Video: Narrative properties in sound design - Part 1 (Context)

When we are learning sound design, it is very often that we look in the internet or everywhere for information about the technical stuff of it. How to do certain kind of techniques or some tricks to create new sounds and stuff. But to be honest, what I consider that it is the most important thing in sound design is to follow and give some information through the narrative properties of sound. The narrative properties are involved in the whole audiovisual language, but through sound we can have an extra help to give information to the final viewer about the whole story and the whole plot.
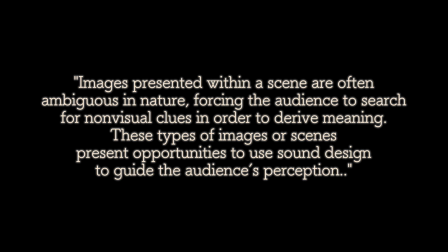Now we're gonna make a couple of videos that will help us illustrate the narrative properties of sound and how do they help to the whole plot and the whole story. We're gonna divide them into two categories. The first one is gonna be context. The second one is gonna be intention. So in this first video, we're gonna talk about these contextual narrative properties of sound, such as geographical determination, climate and weather, cultural and social determination, and also time determination.
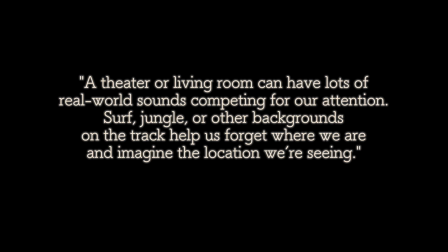Sometimes these narrative properties of audio can be very independent, but sometimes they can mix each other and the boundaries can be very diffuse. Now we're going to do some examples using some videos coming from some movies that will help us understand this kind of narrative properties.
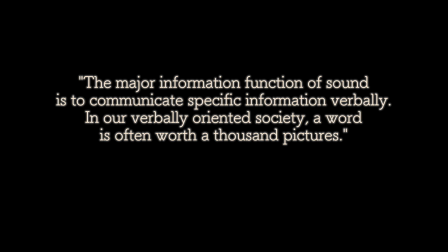Geographic determination. Sound can help us evoke different environments, parts of the world, or different surroundings.
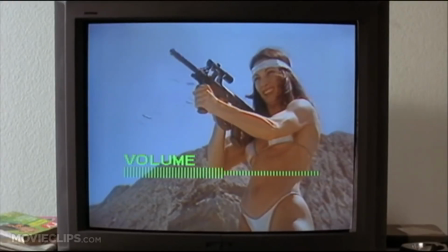141s
These two guys in the movie Jackie Brown by Quentin Tarantino in 1997, they are talking while watching some TV,
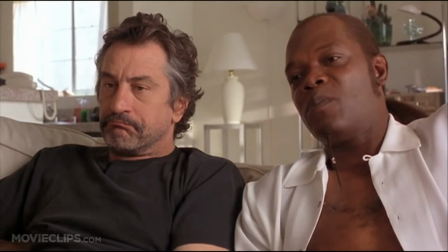150s
and we can quite know where they are.
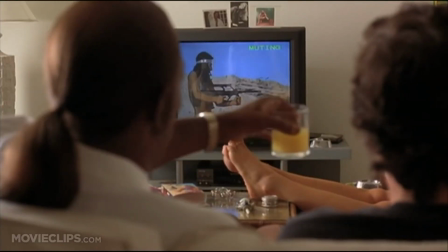153s
Listen to the sounds of the environment and we can clearly hear that they're on the beach or very close to the seaside.
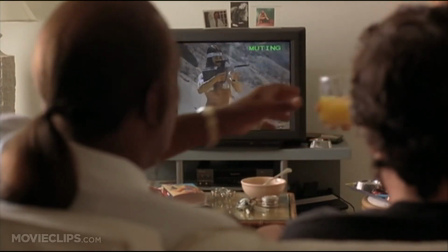161s Hold up. But let me tell you though, man.
Now, in this scene from the latest version of Jumanji,
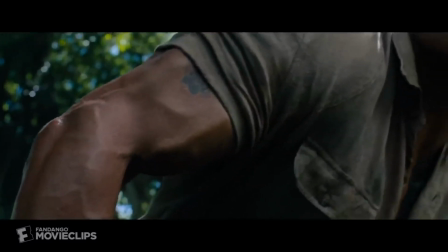170s
it will become very clear that they are in the middle of a jungle, but with this very close shot,
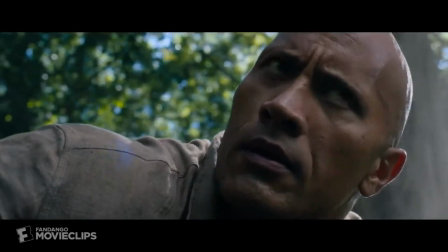176s
it's not very obvious, so it is job of the sound designer to make it clear to the audience.
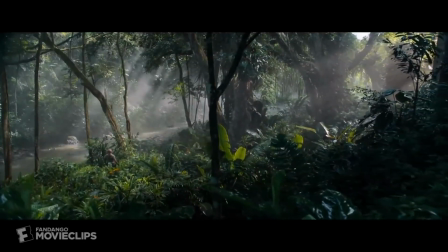185s
Oh yes, now it sounds like a jungle and looks like a jungle.
Guys, I don't sound like this.
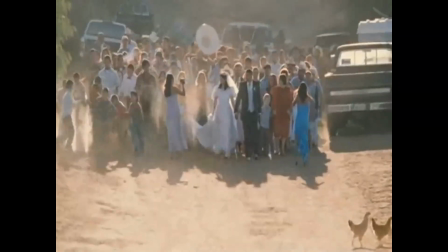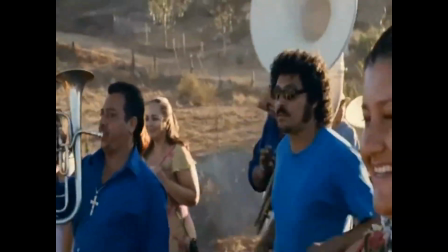201s
Weddings can have a very different personality depending on the place you're in.
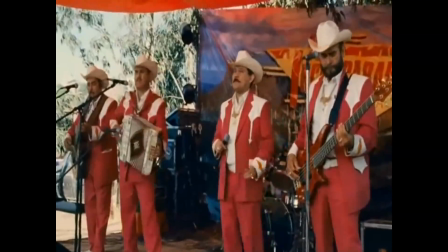205s
In this scene by Alejandro Iñárritu in his movie Babel from 2006,
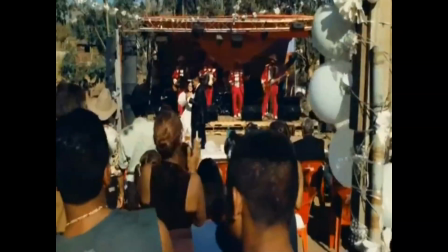210s
he uses sound and music as a very powerful narrative property to
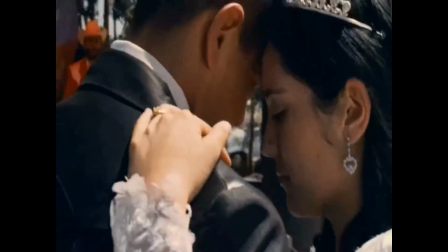215s
reinforce the experience of being in Mexico while these two are getting married. Climate and weather determination. Natural phenomena have their own sound, and we can help give the context of what is going on with Mother Nature when the scene has been rolled.
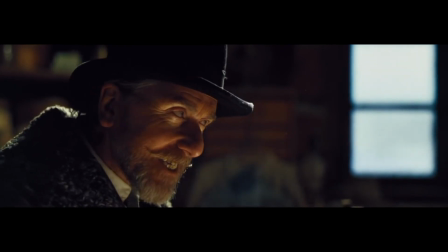232s Cultural and...
Maybe when this scene was shot, it wasn't that loud, the sound of the winter inside of this room.
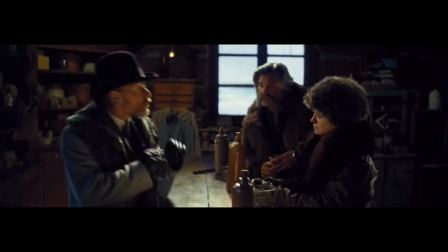240s
Still, the intention of the director, maybe,
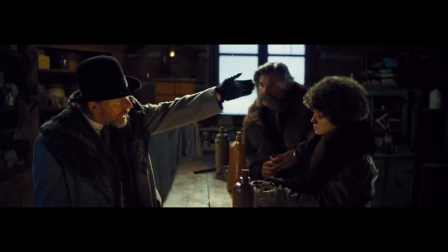243s
was to transmit all the coldness that was going on outside, and you can actually see on the breath of the actors.